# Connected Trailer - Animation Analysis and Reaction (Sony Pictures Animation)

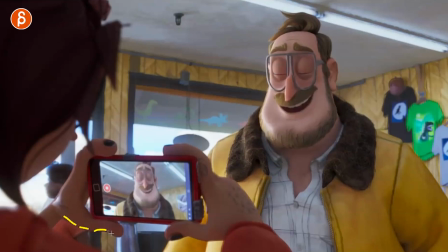248s
you got again the outlines
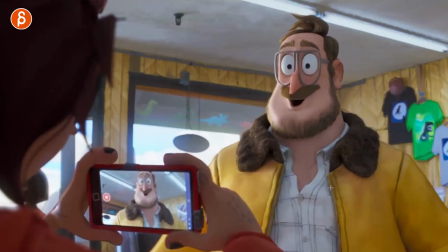250s
on the geometry and not everywhere it's very interesting to watch love to see you making off in the behind the scenes once this movie
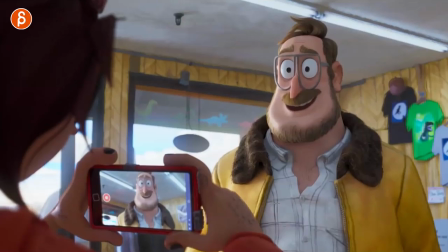257s
is out on disc how they achieved all that so cool and then there's of course prop usage and you can see just a little
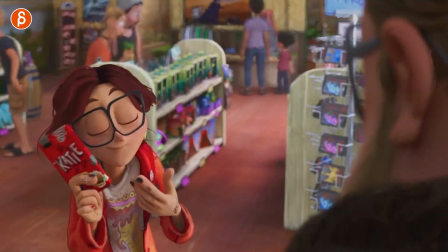264s
bit of detail you can see how there's an dissipation in the fingers they start moving first before this moves over there and of course all the appealing poses and their difference there's contrast right there's nothing twinning even though it's somewhat the same you still have this and that as a silhouette and then
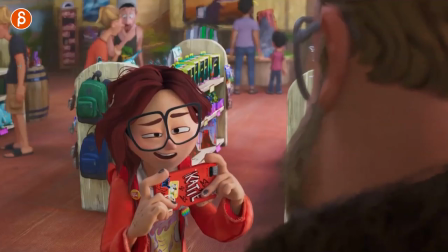282s
the finger poses are different of course asymmetry in the face here and even the silhouette of this guy so good i just love that again the amount of detail that gets into a very mushy painterly aspect but then the models how they are for the background characters everything feels just like in spider-verse
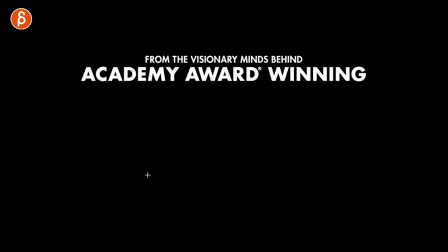298s
right just they all have a very distinct style and look like nothing feels copy pasted just so cool awesome movies ah now you can see good look on
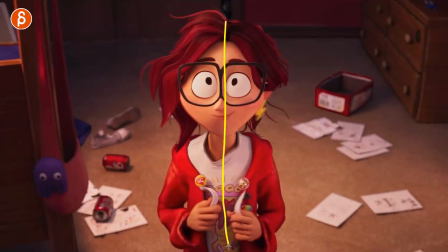307s
those lines again asymmetry of everything the whole pose you would think well that's fairly it's gonna be fairly mirrored but then you still see how much you can do just by changing things of course you also the advantage of the outfit being different helping with asymmetry and the hair giving us a
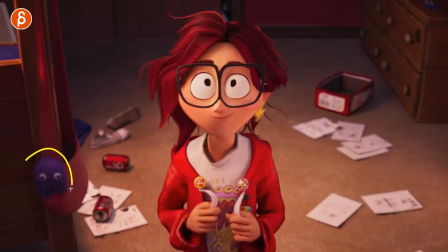323s
different symmetry look if that's a word or an expression not sure if this is zoiberg or pac-man this is something else that i think is
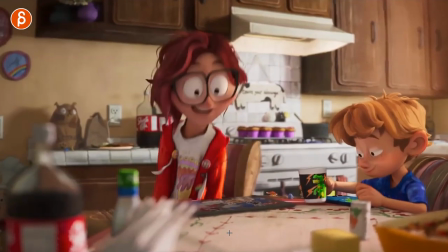331s
really cool that i tried to recommend the students but i understand the complexity and the tricky aspect of it but what i love is that as
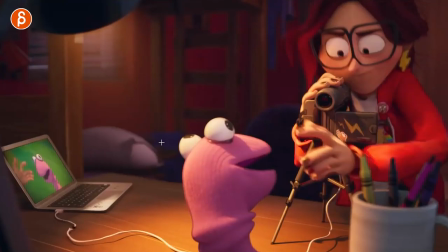338s
she's doing all of this she's delivering her line whatever line you're gonna have you hear that is spoken she has all of this she sits down she
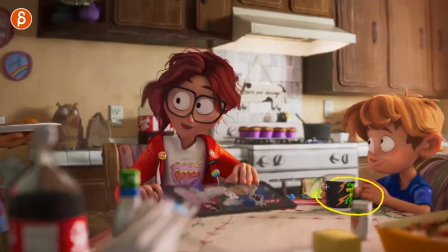344s
hops around to change that he's doing this and she comes in with
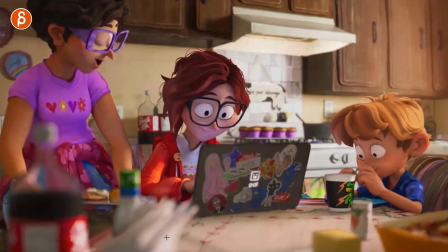350s
the plate and she opens the laptop it's a lot of interesting it's
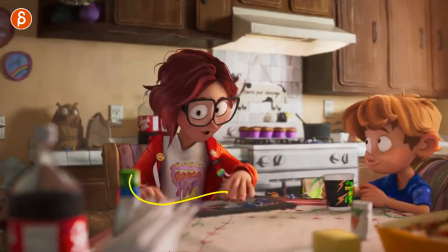354s
a lot of secondary action where people are doing something while they deliver
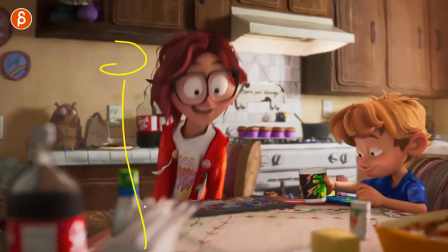359s
the line versus a character in empty scene and again there there are examples of characters
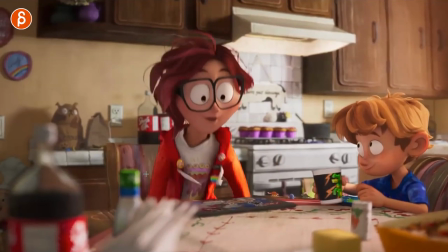364s
in empty scene and the shots are fantastic i just think this gives you again so many opportunities in terms of body changes how they sit
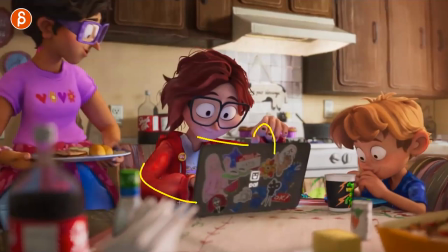372s
the poses how they're going to grab something all of that will help you with with asymmetry and not repeated poses i think all that just gives you a
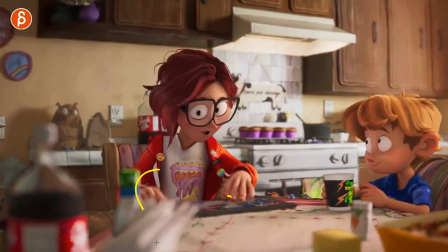379s
springboard and kind of a well of ideas of of changing things and making potentially the animation just more interesting and more varied and less
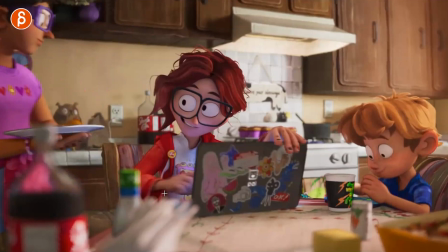388s
default with someone just standing there and having your w pose and all those exaggerated arm poses that we see in so many shots out there and generally just the
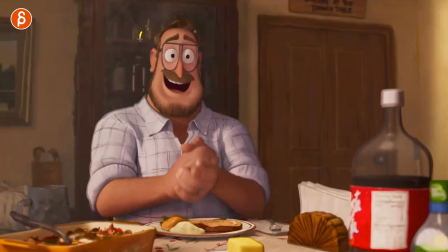396s
design everything i love this i love the hair i don't know maybe it's just me i just the face is really appealing and i just love the choice that those eyes are always
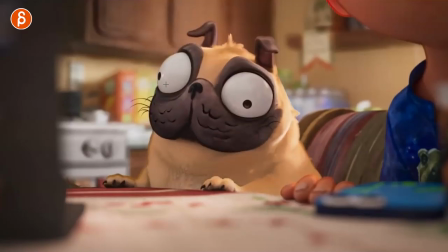404s
on maximum wide there's always ah even the dog ah and it's interesting how we always tell the students not to
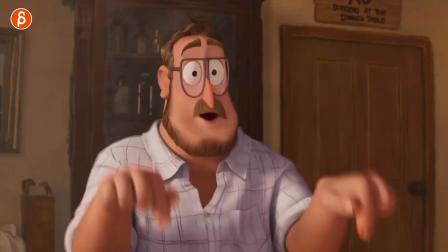412s
do any type of twinning but then in the movies you have it even though there's a little bit of offset you can see how that is
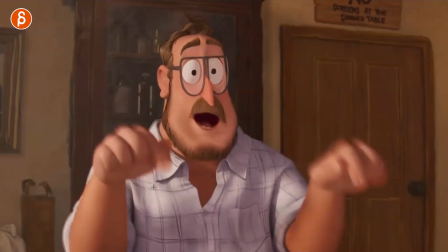419s
offset there but every now and then twinning is okay to make a point where in this case he makes the point of saying now this is an
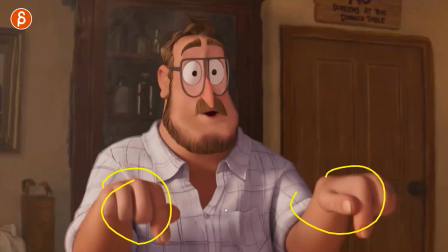426s
important point to him so every now and then you can add this and it just it gives you an extra emphasis but of course as a
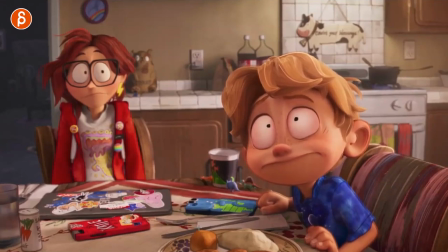433s
teacher as a mentor we always the first thing go like no don't twin don't do this but there are always exceptions to the rule and I don't think it's a recommendation so I won't say it's a hard rule but this is interesting too for contrast where you can see all of this while
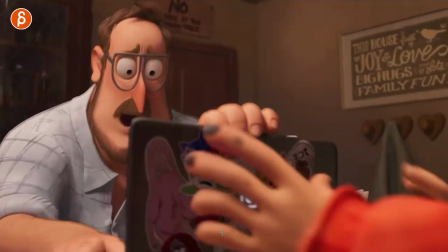447s
they stay like that the upper guy and this is cool too when they have that little argument here and then grabbing things back and forth what i
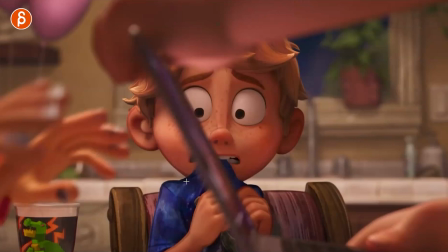455s
like is this here is something else that i sometimes recommend to students but it's tricky depending on context if there's audio but it's it's two
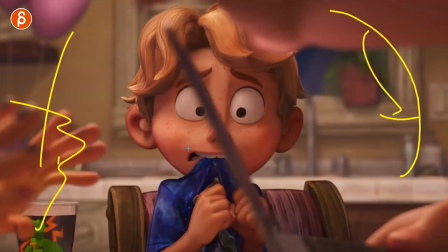462s
characters doing something either that's all you see are hands arguing moving back and forth now this is moving things back and forth but it's it's the main idea of a character in the middle reacting to things that are happening outside and this could be a verbal argument which is
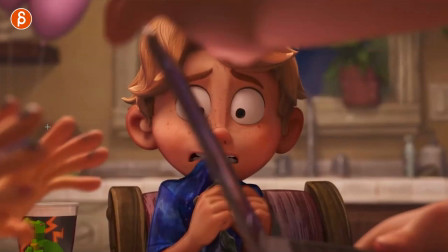477s
then tricky because if you don't have the audio on it might not be as clear or in this case you make it visual maybe this could be something where in your shot
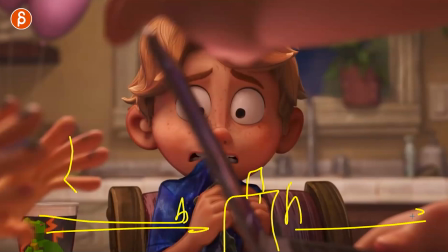484s
this is something lower that someone pushes back and forth like i don't want it well i don't want it and this character maybe really wants it and keeps looking and
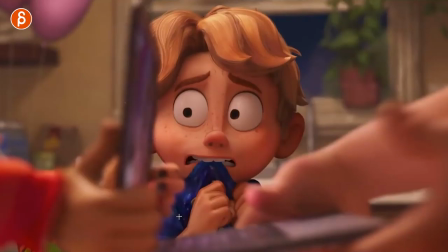491s
has that almost this reaction so has this reaction while this is being put back and forth and maybe at the end the character
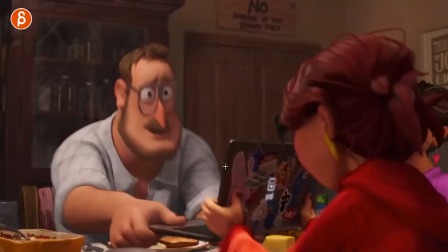498s
picks it up and i want it so that's something else that i would recommend in in trailers or whatever shots you can get
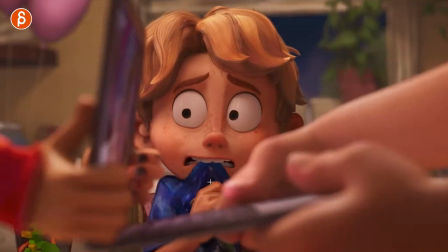505s
a hand on just to look at the setup and maybe you can that you can use that as an idea not don't don't copy it but it could be a
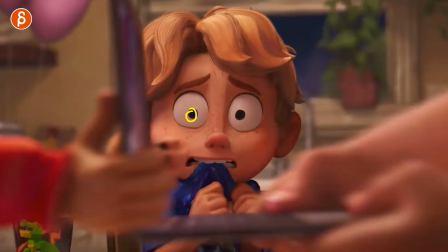512s
springboard for ideas and i fix it on this and even those shapes are just not super clean round shapes love all this then we have the mishap i
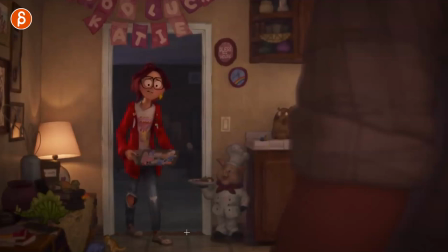521s
swear i have seen this before in real life in the store cool too just as a mechanics aspect in In terms of step back and a walk, there's good weight. This could be something like an exercise. This is not too long. It could be interesting to do. A character holding something, turning around and walking away. Not too long, but it's difficult to do.
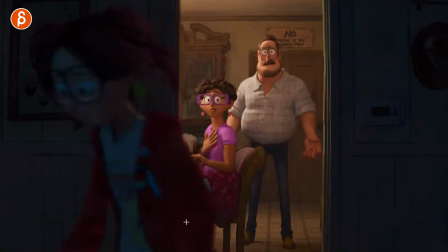541s
And I think definitely worth a shot. Literally. Also interesting with the framing.
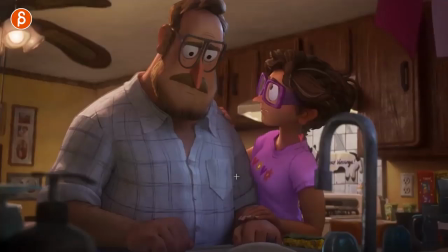548s
Cold, warm, and they're being left alone in this. But yeah, just the overall look and design. The lighting, the texturing. Love all that. A lot of foreground elements too in those shots.
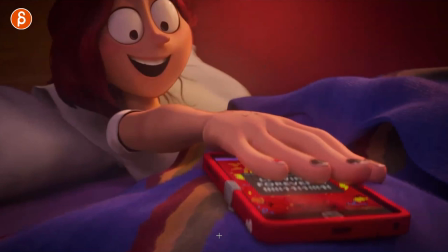557s
I'm always a big fan of layers and shots as well this September this one was cool too when I was looking at it the finger poses
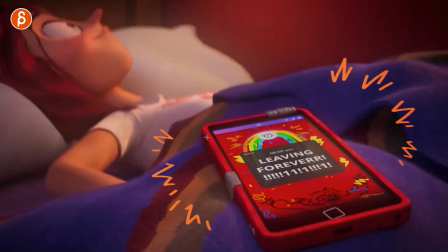563s
even something like this and this is interesting where I will critique it but then again this is a good example of whatever I say in my classes there's always an exception and it's really not that important so when if a student would show me the shot I would say okay well you're moving your
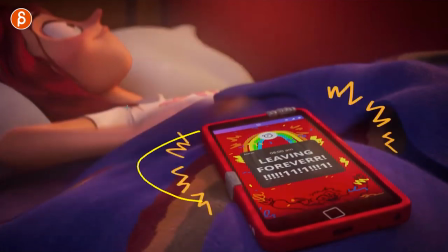578s
arm and it's a fairly fast move and because of that there needs to be a little bit of movement in the neck and maybe the slight
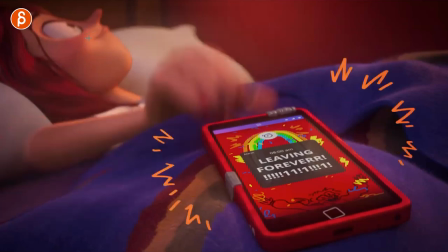585s
move in the head it was the arm is going to affect the rest of the body so as this arm moves that nose might end up being maybe here
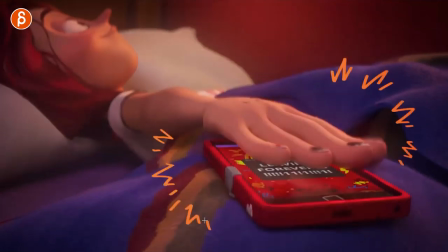592s
maybe less and in this example the head is not moving at all until this but if you watch this in real time it's totally fine and it's kind of part of the charm it's part of the style where even when she moves here there's a little bit of movement there but
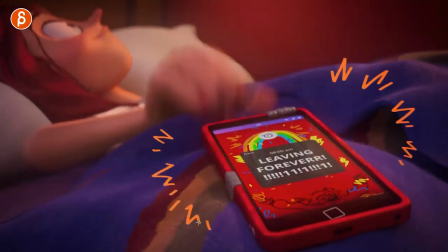606s
it's not like there's a massive movement in the fingers so again and everything there's always an exception always depends on the style but going back to the fingers what i thought was cool was on this pose you got a little bit of here but you got that and you got this kind then you got
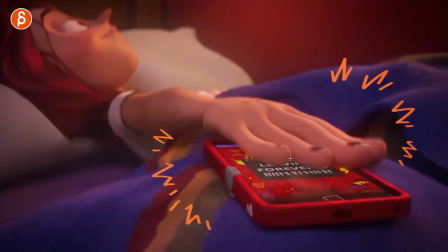619s
totally different pose here then back to a different pose here and then the flattening with a bit of relaxation the squishiness of all that
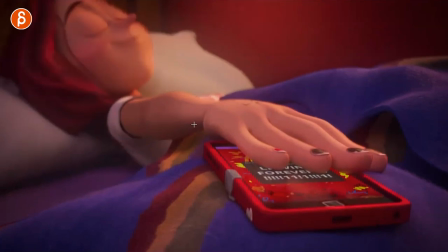626s
so every frame counts and it's something that you just kind of read so it's not this this same mushy claw that is held throughout all those
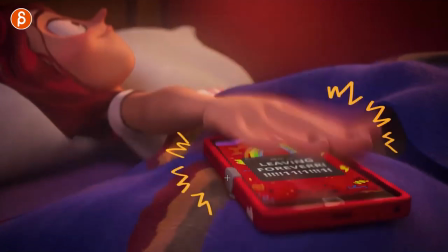634s
frames to then pop into one other pose and I love that intention the detail where it's really every frame is different and of course that I'm a
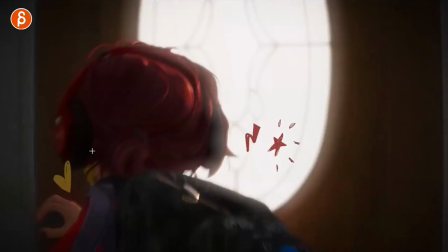641s
big fan of just just pushing the medium and adding different elements so it's not so so it's not so clean and kind of the usual that you see in renders
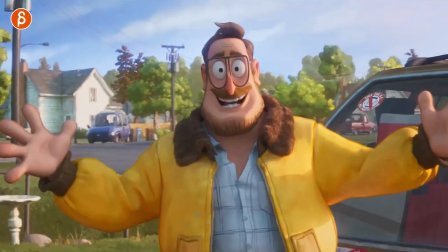649s
especially i think after that reaction there's this there's this big are we going together another example of again he makes a point that's
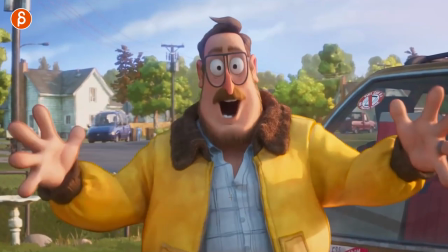656s
important to him and it's a twin pose and there's always an exception to
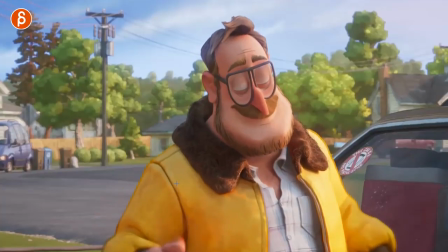661s
everything i think she realizes what he's about to do love this
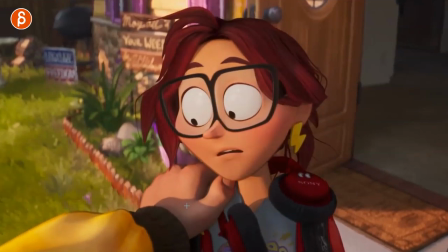666s
this would be almost a spider-verse shot with the shoulder hey but then you got the reaction where ah i love this though it's great good old doggy
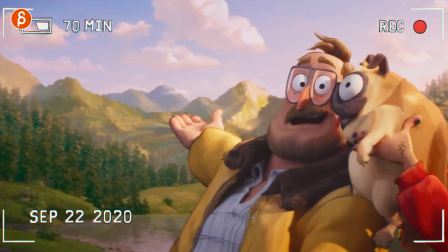674s
that is always cute probably works better in the trailer form where it's always cut cut cut cut but i love that the tongue goes kind of goes behind like it latches on to the tooth like it's not even licking just the mustache is really in there i love that face dude it's so
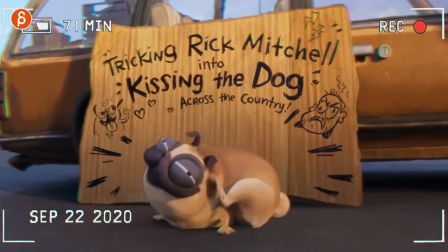693s
good but i love that montage it's great lots of quick cuts and quick elements and that could be i mean this could be something potentially
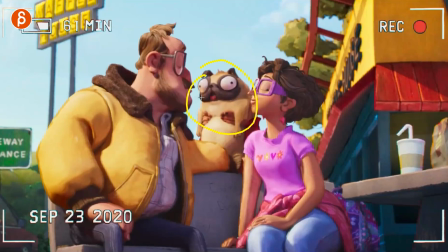700s
for your reel as well what if you construct a shot where it's a recurring gag whatever like something touching something else whatever you want to do and it's
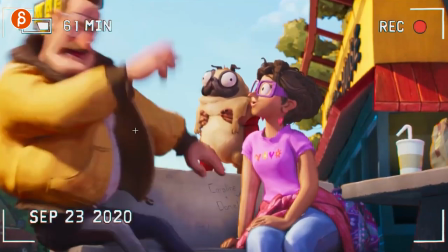708s
quick and then that gives you a lot of options of different mechanics that is a lot of really cool stuff in terms of hand poses and just
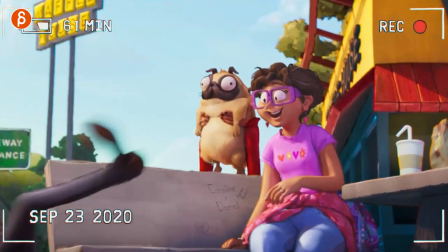715s
general mechanics and again the contrast of a lot of movement and almost no movement and even this here as you go in where that's his initial